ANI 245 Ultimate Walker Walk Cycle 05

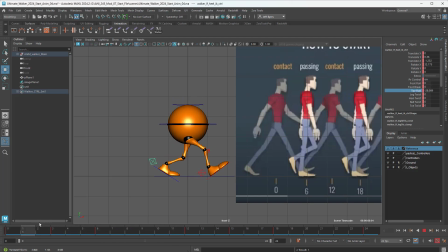Okay, so here we go. Good. Let's play it.
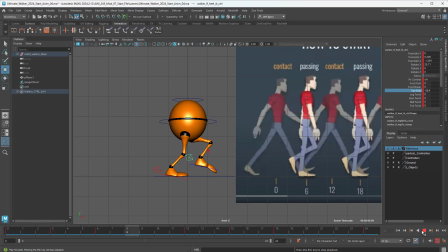Yeah, I like that. This adds a lot. It's not so, it's more organic feeling with the foot. Let's do the same thing with the other foot. Okay, so now I've got those fine. So I'm gonna go ahead, once it hits right here,
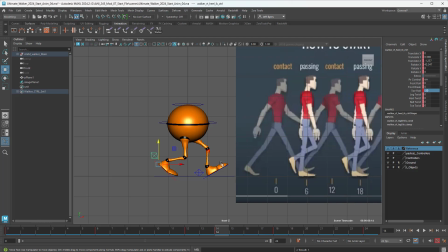1, 2, this is where I want it to go up on this. So I'm going to, nope, toe roll up like that.
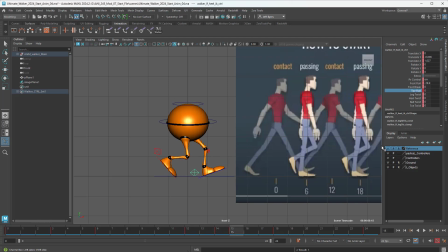And at frame 15, I'm going to take that key frame out.
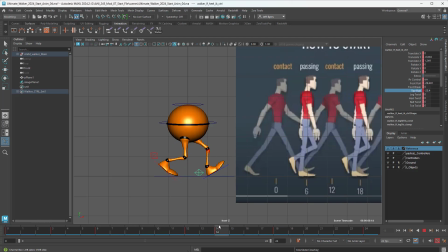There we go. So it flips up then. There, that looks better. It's offset just enough. There we go.
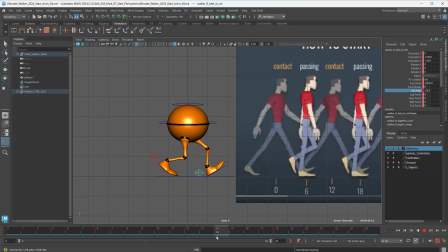So it's like it's overlapping then, so that it does have to have a offset of 2 frames on frame 14 on this one right here. And I'm probably going to push that a little bit more to probably 30, negative 30.
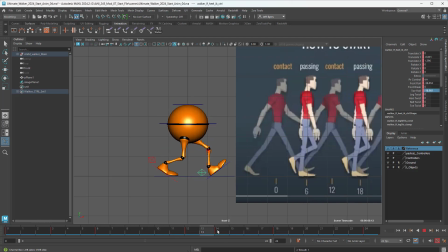There we go. So we get a nice flap up. There we go. That's better. So 2 frames offset on that. Okay, now this is the tricky part. So 2 frames offset on this would be
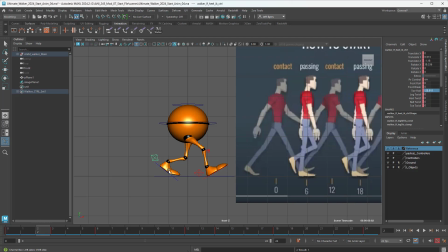1, 2 on this one. Okay. So there's our toll roll. That would be negative 30 on that.
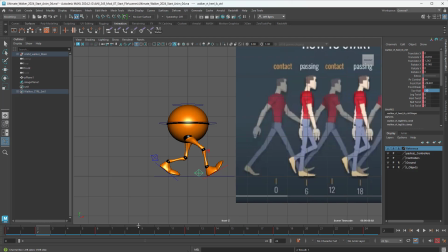Okay, perfect. So there's my offset on that. So it hits. So basically 24 and 0 are the same.
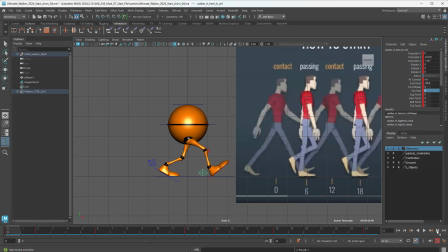So I'm going to go keyframe forward. 1, 2. There we go. Much better. Excellent. So that offset has to be there. Otherwise, if I anticipate that, it looked weird. Now this looks right.
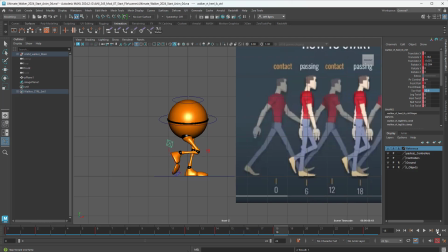That looks correct. A lot more fluid. You just got to go through it and make sure you're just paying attention. And I did it both ways. You can see why the other one didn't work. Now this one works, and I'm happy with it. So let's go ahead and play it and get in here.
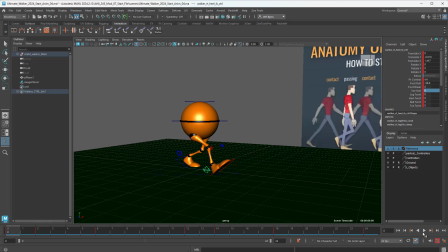There we go, much better. I'm not anticipating it hitting the ground.
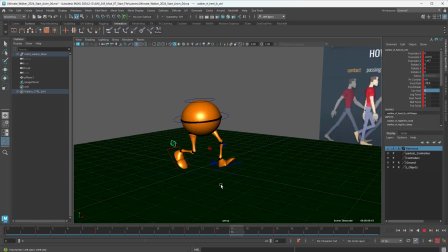Okay.
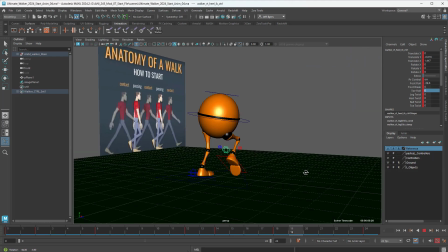Much more fluid and looks more comfortable. And when I rotate around it, you can really see that it looks really good.
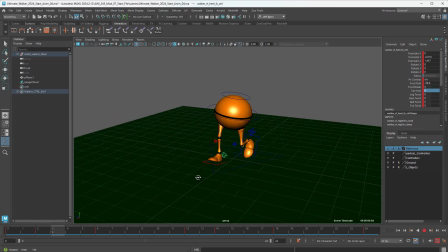All right. Other things for polishing.
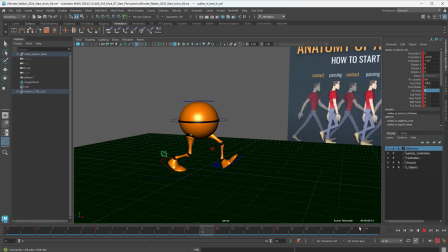It looks good. I'm happy with that. And we've got a nice hits the ground, flips up, hits the ground, flips up. Perfect. That's exactly what I want. Offsetting is working good. Follow through, overlapping animation looks good.
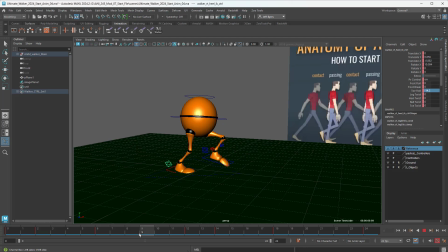Squash and stretch looks good.